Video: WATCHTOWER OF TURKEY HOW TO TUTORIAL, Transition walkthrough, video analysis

Hello and welcome to a new tutorial, and today I will just talk and show some of the inputs I have about the Watchtower of Turkey movie and transitions in general. We as creators who make movies, we want to make the transitions feel as good as possible. For me, who's been editing around 200 clips, have learned through these clips that, some transitions feels better than others. So I just want to go through this Watchtower of Turkey movie. I will link it down below, which is an amazing movie, and I think it crystallizes a whole lot when it comes to transitions, and I just want to go through some of them here.
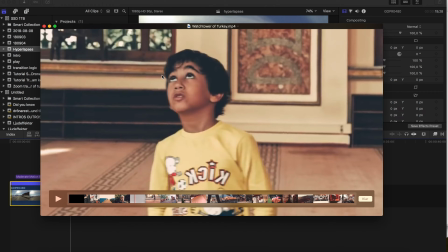So here's an example. Just how he looks in his eyes here represent the camera movement.
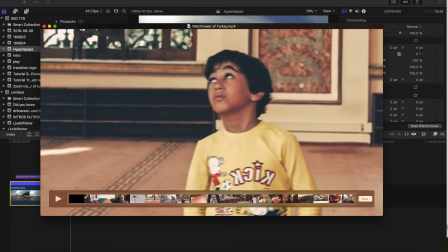Like that, like he watches from right
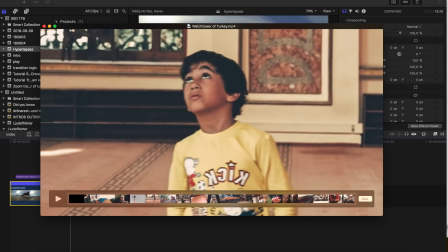to left, or his left to right. And you have a transition here.
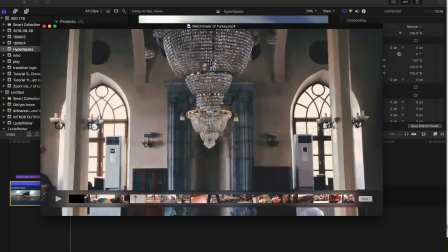You have a hyperlapse. You have the hyperlapse here, going over to a close-up here, okay?
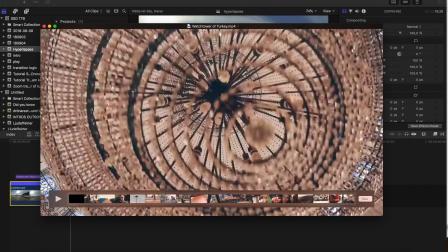Hyperlapse to close up, you're still going to the right and you're going over to another kid's eyes.
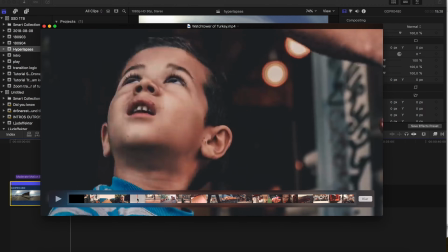And this kid, it looks like he's watching up at the crown, okay? Then he looks down, he looks at another place.
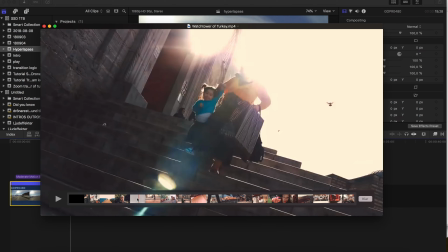And this time it feels like he looks at this mother with her child.
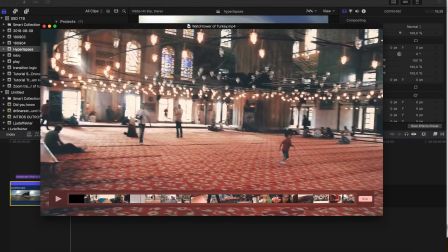That's amazing. Like, you put that composition in there, amazing. Same with this one here.
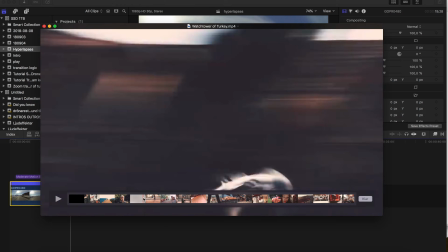Let's say you're out there and you have this opportunity, you find something that reconciliates with another clip that you took, which you want to have or include in your movie.
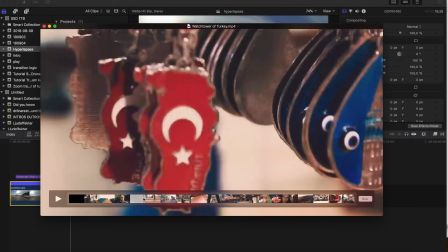So he just takes an easy video or footage of this like turkey key ring, right?
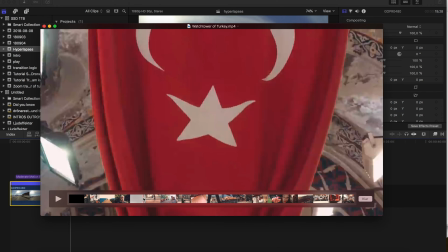And then he transitions it to a flag, which he converts to a beautiful hyperlapse here.
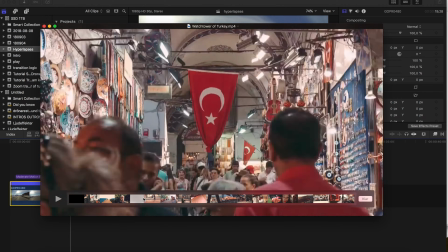But just to have this in mind,
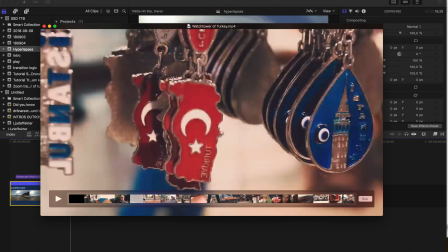this transition where you have the key ring and you transition it to a flag, this feels so good.
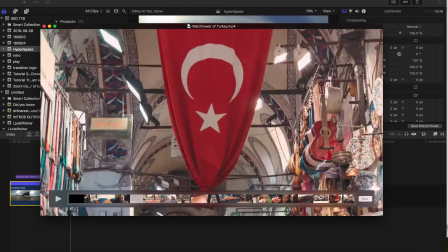Like, it feels so good. So just have this in mind, will help you a lot. Then I want to, if you go, okay, we have an example here.
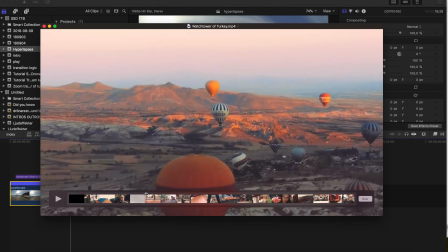We have several parts here which makes you feel good. We have the panning to the right, okay?
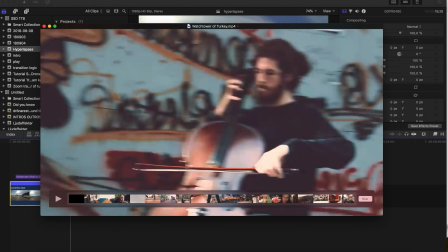The camera moves to the right, okay? You can see that, moves to the right. Then we have this base kind of,
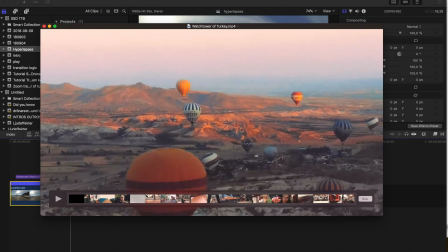and his hand moves with the camera movement, right, okay?
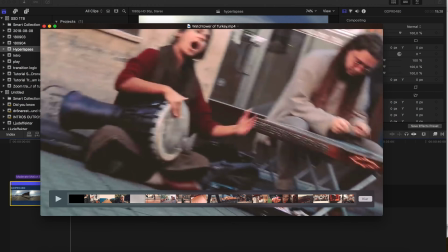And he moves to the left and directly transitions to the next clip. Amazing job. Right, left. And we have two transitions, which is extremely smooth. But the thing is here, like, it doesn't just take the knowledge of these transitions to make a really good movie, but to have this in mind when you're cutting your clips will make a big difference.
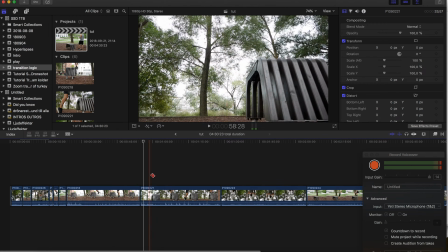And I have an example here. So I have 4 clips here.
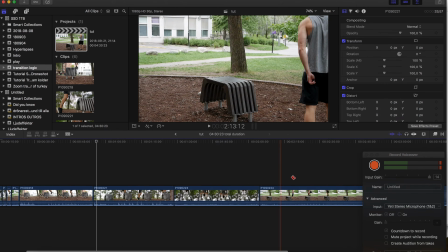Like this clip, where I'm working out. Let's say I will cut this clip into this clip.
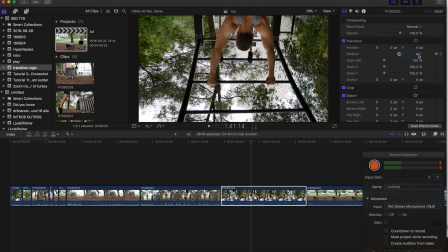I will first rotate this clip. I will do this fast. I will rotate this clip 180 degrees, so I will have it on the right angle.
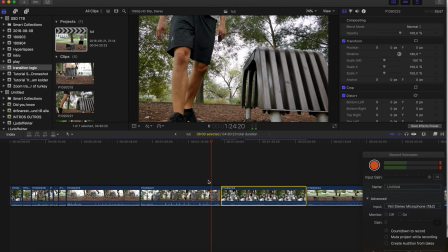I would just like jump through here, I make it finish, and then I would cut it like this.
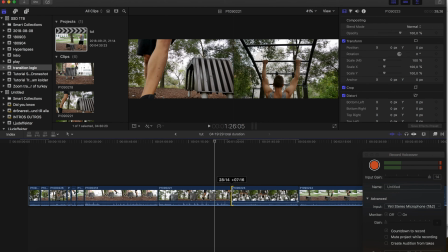And then I cut to another clip. Maybe I would change it up so I go directly more into some kind of action.
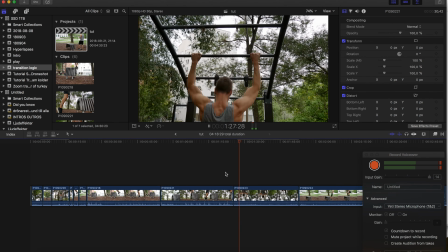Okay, this is like the first stage of cutting.
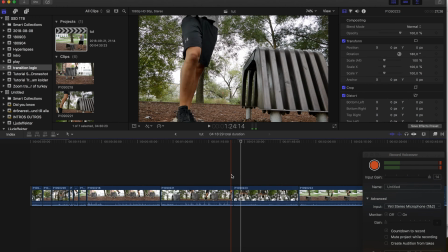You cut to the clip where you finish this clip, and you cut to another clip, there's action here. Okay, one thing that people talk about is cut to action, where it happens stuff, okay? Then it makes the clips less boring. So let's say I cut to the last clip here.
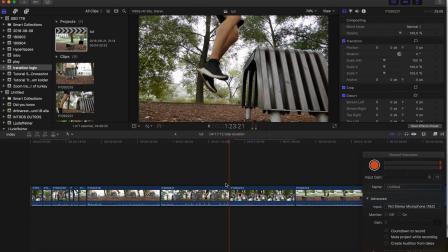To prove a point, I will cut there. I jump up, I stay, and I cut.
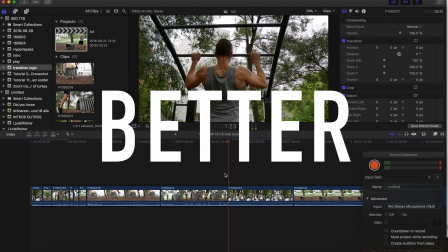I'm still in action here, and this feels alright. But what you want to do is you want to make the cut as organic as you can, which means you have to at least try to find some kind of connection between these clips to make it feel as good as you can.
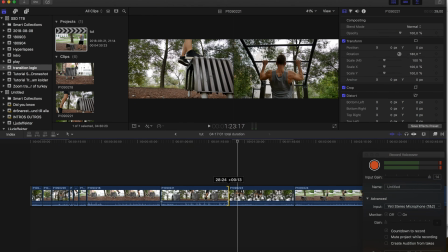So let's say to make these two clips just feel better, I would say that you cut here on the way down.
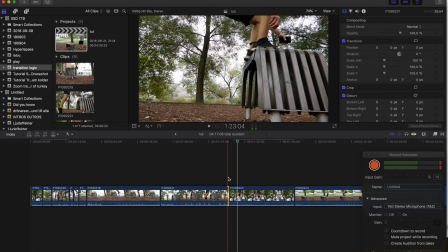At the same time you go down on the other clip. So let's say
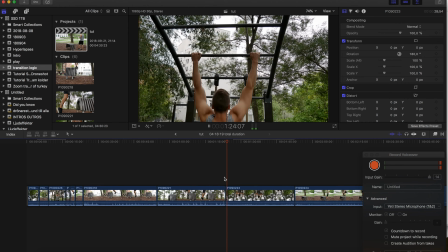like that. You know, that feels much better.
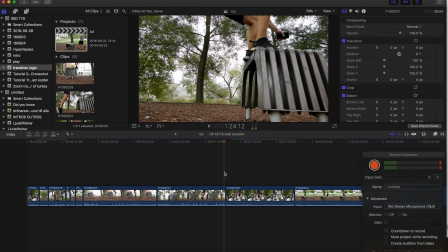Because I go down here and I go down here. This feels more logic, makes more sense, okay? Still, we have feet here and we have arms here, okay?
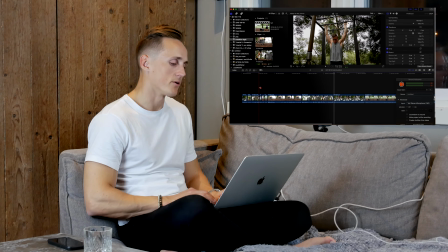What you would like to aim for, let's say here, for example, I have another clip, me doing chins and all that good stuff. And I drop down here. I've done my last rep over here. And I will drop down. Yeah.
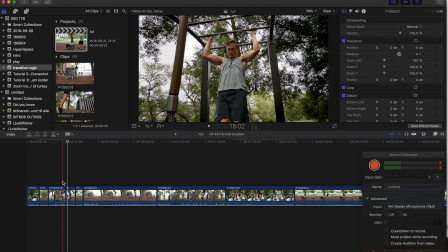I drop down here, and what I'm doing at the other clip is dropping down from a jump. So that feels a lot more logical. You know, like hypothetically my body could jump from here and make the other jump up here. That's not what I did, obviously, but you know, it feels like that could be the case. So this cut feels really good. So that's what you want to look for. You want to find these like organic cuts. So try find these moments, because that's what makes a lot of movies and other type of material feels really good to watch. And especially this Watchtower of Turkey movie, which is amazing. Has a lot of these. Anyways, that's it for this video. I hope it helped you a little bit. If you're new here, I will post this kind of tutorials every week. So please subscribe if you feel this was helpful. And I will see you in the next one.